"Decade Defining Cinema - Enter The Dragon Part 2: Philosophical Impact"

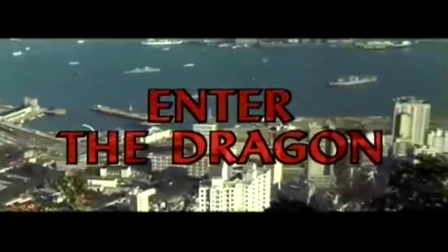18s
For our first episode, we'll be talking about Enter the Dragon, which defined the future of cinema and was way ahead of the curve in many aspects.
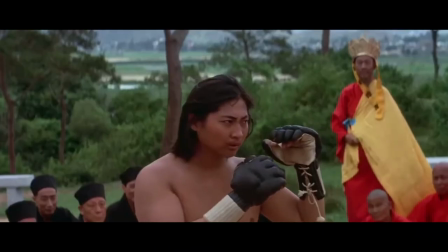26s
A lot of the incredible impact of this film was thanks to the persistence of the film's star, Bruce Lee.
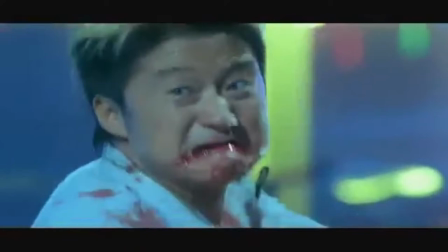34s
Martial arts movies are now far from the hokey chop sake pictures of the 1970s,
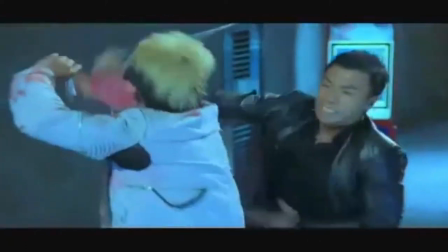40s
but even with the gritty realistic nature of modern day martial arts cinema, they still rarely touch the philosophical elements Bruce Lee wrote in Enter the Dragon.
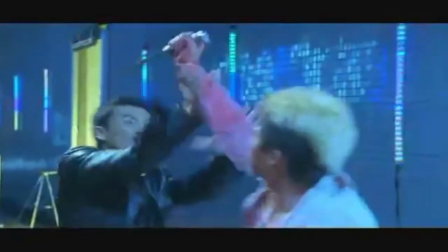48s
Which brings us to the next level of impact brought about by Enter the Dragon, its philosophical impact.
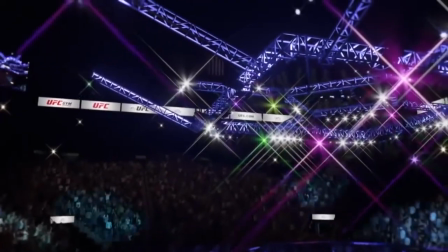55s
Bruce Lee is often regarded as the grandfather of MMA due to the creation of his own martial art Jeet Kune Do,
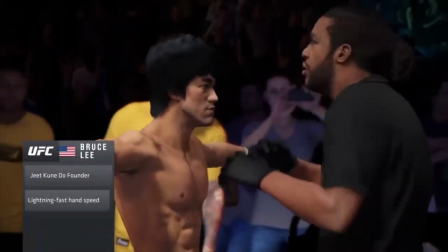62s
but another major reason why he was an instrumental piece in the inception of MMA is often overlooked.
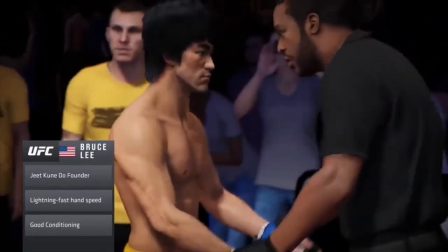69s
Something that Bruce Lee wrote about a lot, and something that Bruce Lee wanted Game of Death to be about, was to not be limited by styles or systems.
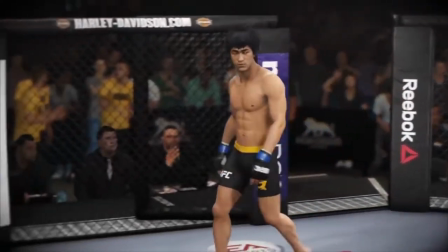78s
In Enter the Dragon, Bruce Lee made it a point to demonstrate the limiting nature of sticking to one system or style.
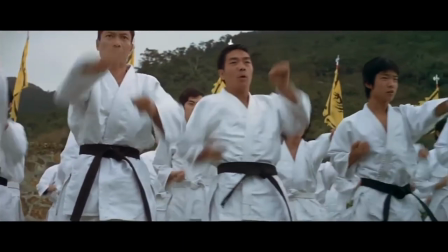86s
This is visually exemplified by how out of sync the hordes of Han's henchmen were.
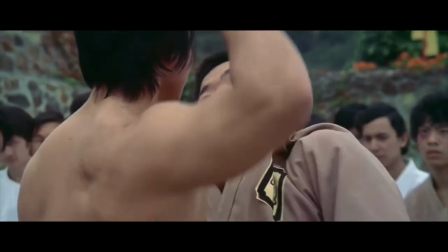91s
Additional to being out of sync, Bruce made it a point to demonstrate how they were trapped in the system they were a part of by
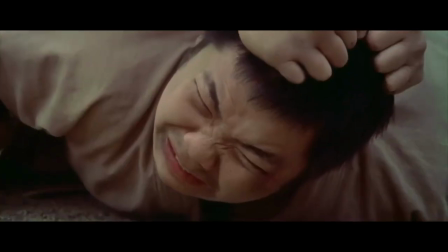98s
how they were policed by the likes of Bolo when failing to do their job efficiently.
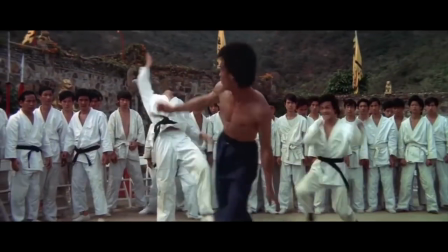105s
This showed that they were trapped in the one style that they had been practicing, in this case Han style.
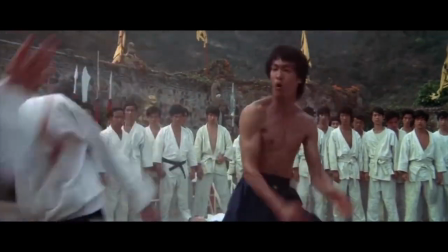112s
At least it showed it metaphorically, but it is also represented even other tournament participants.
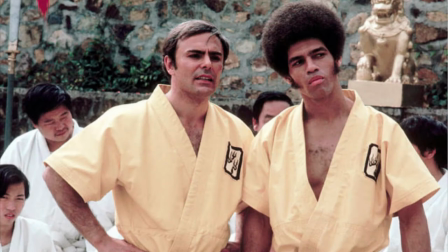118s
It included them because even if they transcended the limitations of schools and became masters of their own,
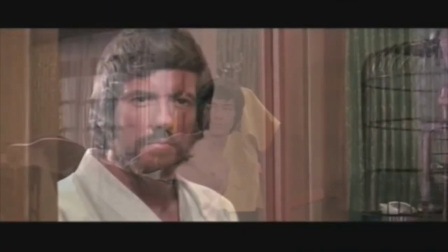124s
they were still trapped with their own styles or martial arts systems.
You must attend the morning ritual in uniform.
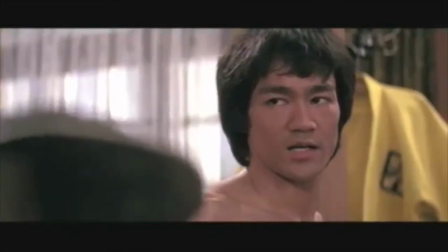131s
Bruce escaped systems and styles, and this is emphasized in the scene here.
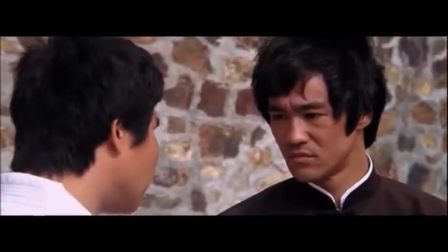138s Miss Sterling, why do you know we're uniform?
Notice how Roper and Williams opted to wear uniforms, but Lee did not.
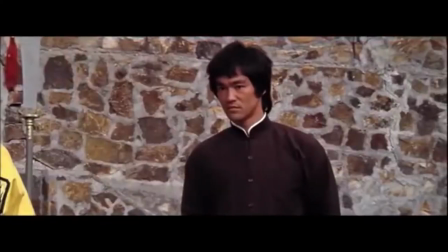147s
In this very same scene, Lee absolutely dismantles O'Hara. A character presented early in the film as being a potential threat as he broke bricks,
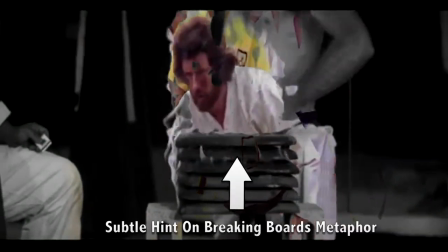156s
lit a flame, and had two bifours broken over his arms.
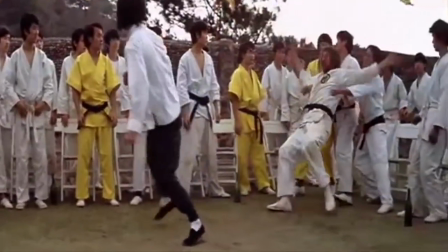160s
Lee of course kills Ohara in this scene, which is cinematically established because Ohara killed Lee's sister,
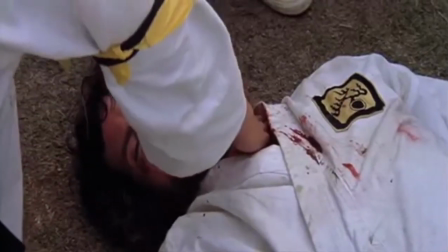166s
but metaphorically it could be interpreted as Lee completely rejecting the systems and styles of martial arts.
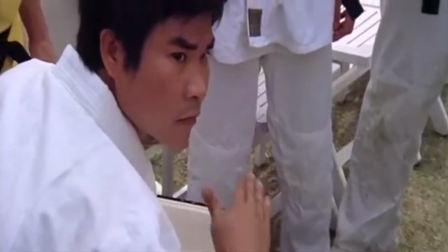173s
Another philosophical note in Enter the Dragon is the idea of destroying the image of the ego,
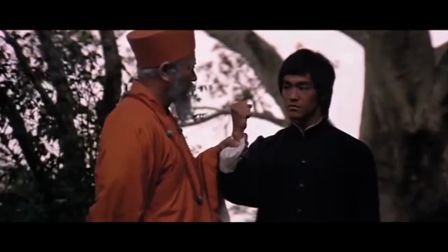179s
which is exemplified by Lee's teacher when he told him, You must remember, the enemy has only images and illusions,
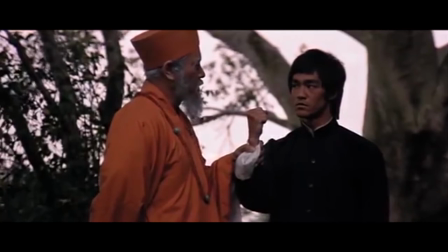188s behind which he hides his true motives. Destroy the image and it will break the enemy.
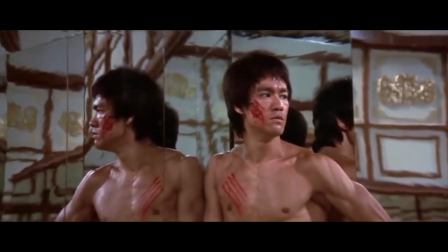196s
This is once again repeated, again in Obi-Wan Kenobi style, prior to Star Wars. When Bruce Lee was battling Han in the mirror hall.
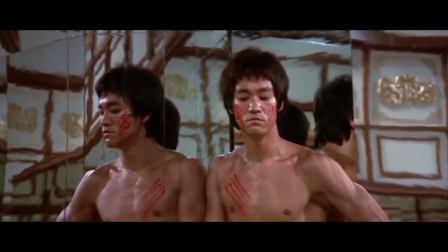206s
If you don't pay attention to what this quote means, you can take it literally as an O. Break the mirrors and you can find Han.
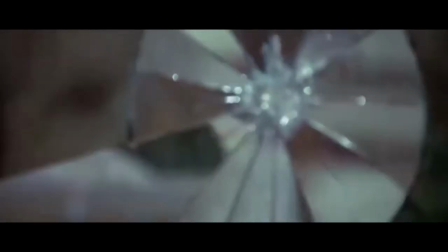214s
If you understand the deeper meaning behind this quote and Han's character, it is extremely impactful.
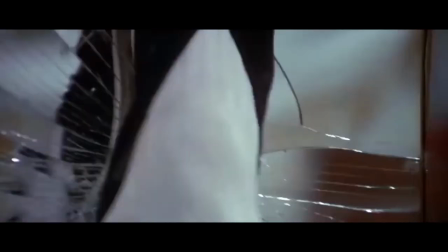220s
As established by Lee's teacher, Lee and Han are from the same school.
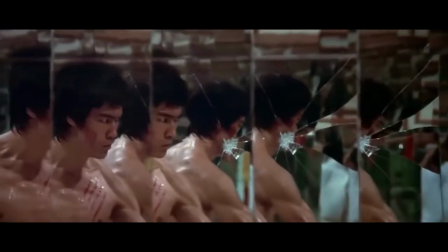224s
And it is why Han is the only character in all of Enter the Dragon who actually presents a threat to Lee.
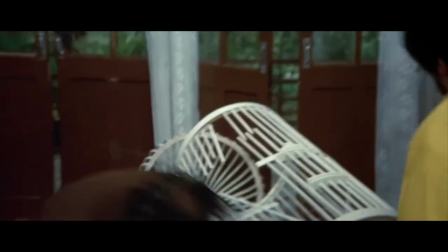230s
Han's proficiency is also exemplified earlier in the film by easily dismantling Williams.
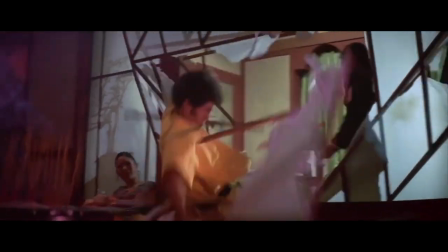236s
This presented Han as being a parallel master to Lee from the same school.
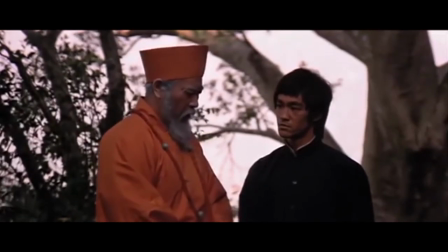243s
The teacher established that Han was using the images and illusions of being this supreme martial arts master for his own gain.
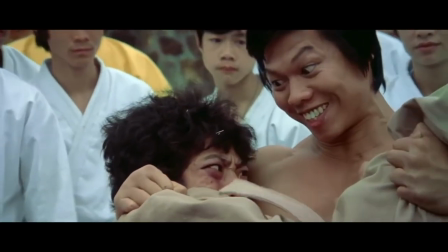253s
Even the likes of Ohara and Bolo fell in line to help enforce the illusion and
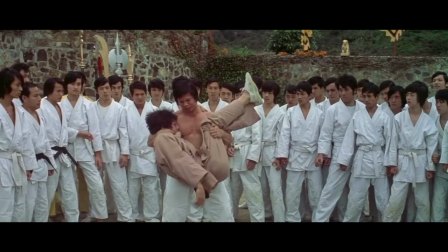258s
compliance to that illusion for his students to remain loyal to Han as this unbeatable master.